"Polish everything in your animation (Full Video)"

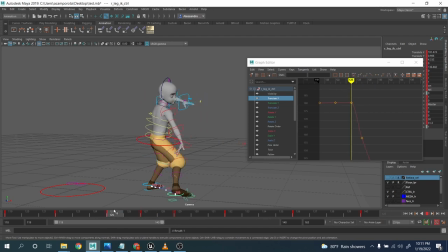(12:28)
here. He's accelerating quite fast, and we can have maybe a little bit of more of an ease in rather than make it snap very quickly, right? And here we're adjusting the way it's kind of stop, right?
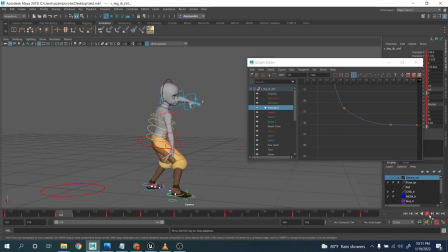And maybe here, that's the thing.
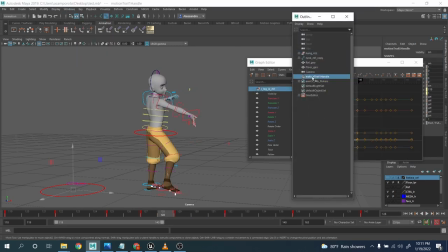(12:54)
Now the thing that we're gonna start to adjust is that maybe the party slow down is a bit too soft, right?
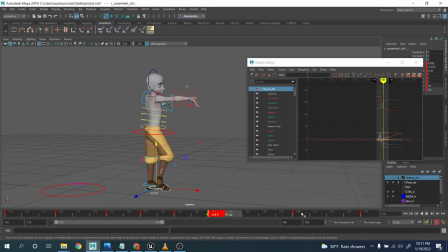(13:05)
See, maybe here it's a bit too slow, so we need to boom, adjust it a bit more. Okay, more interesting, and we're gonna do the same things on the knee. All right.
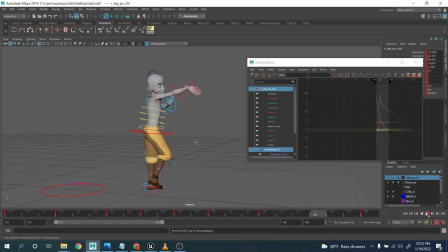(13:25)
Very, very nice. And same things here. Another things we can do sometimes, maybe, actually, let me start with the tip and everything.
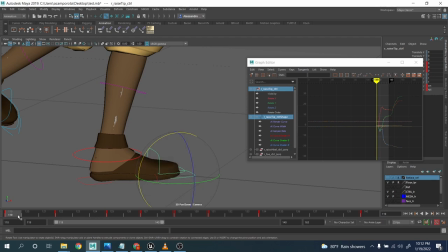(13:40)
You know, guys, even polishing the feet is kind of important, right? When you do a movement like this, you wanna have a little bit of motion here, right? You don't wanna keep it this completely locked while your leg is moving. So start to adjust it a little bit like this.
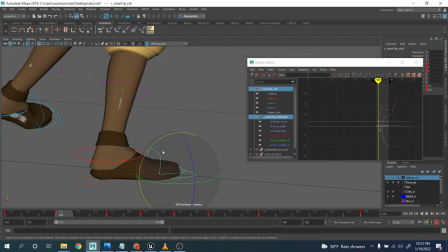(13:55)
Sometimes it could be even like small movement can help a little bit, right? I mean, the foot moving like this, all right? So it doesn't feel completely static. And maybe here we can actually adjust it a bit.
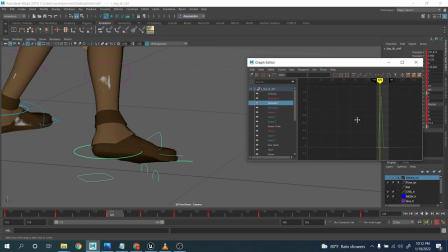(14:11)
All right, and this one it should. Oops, this is my bad. See, I made a mistake here. I lifted. And here, from here, we can continue the movement.
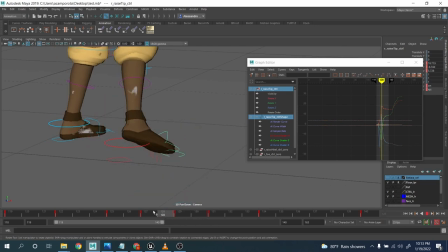(14:27)
Keep it like this, right? And then here we can just sort of remove it. Yeah, and again, when you guys arrive here, adjust it to have a little bit of extra overshoot here.
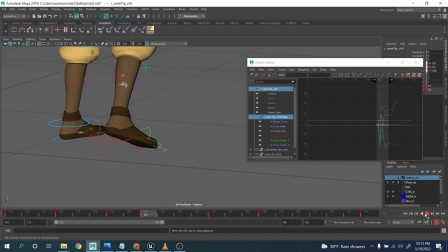(14:43)
See, very nice. Okay, so the feet doesn't feel completely stuck or frozen on one rotation axis.
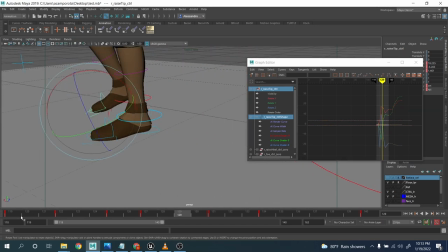(14:52)
Right.
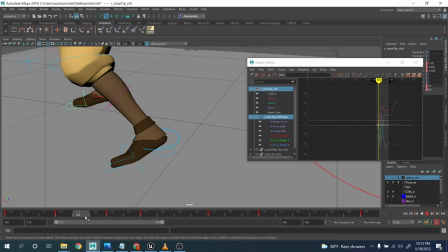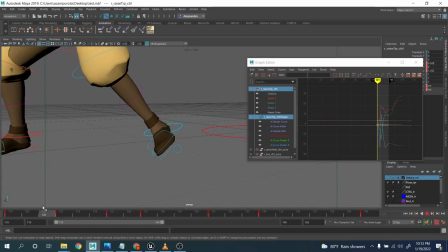(14:58)
Same things over here. See, it's feel like it's putting properly the foot.
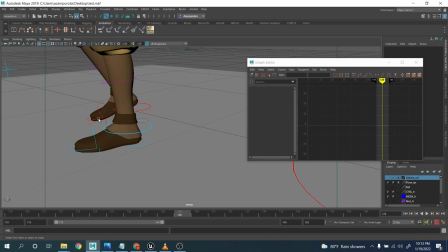(15:05)
Here, maybe again, we wanna adjust it a little bit. Be a little bit more like here. Here we're gonna kind of remove it. Okay, same stuff. Push it. Make it feel it's going down.
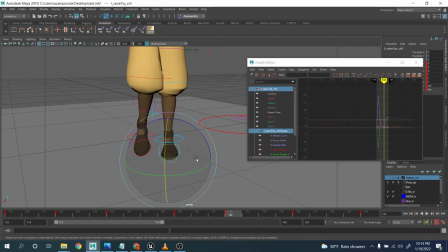(15:29)
See here, actually, this one could move a little bit on this side.
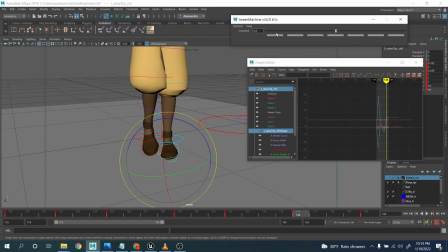(15:36)
Okay, and then kind of remove it here. A little bit of overshoot, and that's all. See, very little adjustment, right?
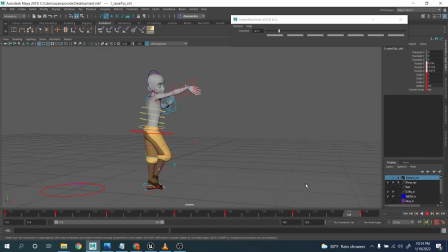(15:54)
All right, let me go back to camera, guys. Now, there is something, for example, is bugging me. So that's the thing, like after, you know, we have done the hip, sorry, the COG, the hip, we've done the leg, I usually want to go and adjust the knee as well, all right?
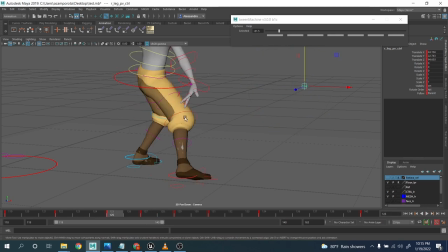(16:11)
And as you can see here, it's kind of bugging me a little bit because it feels like it's going inside here and then pushing outside. So I want to kind of adjust here. It's mostly this controller, this key, I think, needs to be removed. Okay, maybe here this needs to be a bit more inside.
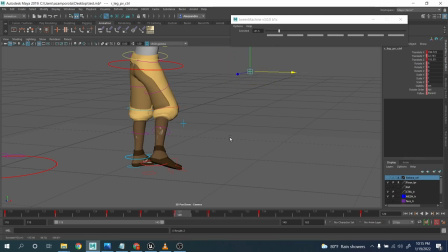(16:33)
I just continue to push this one like this.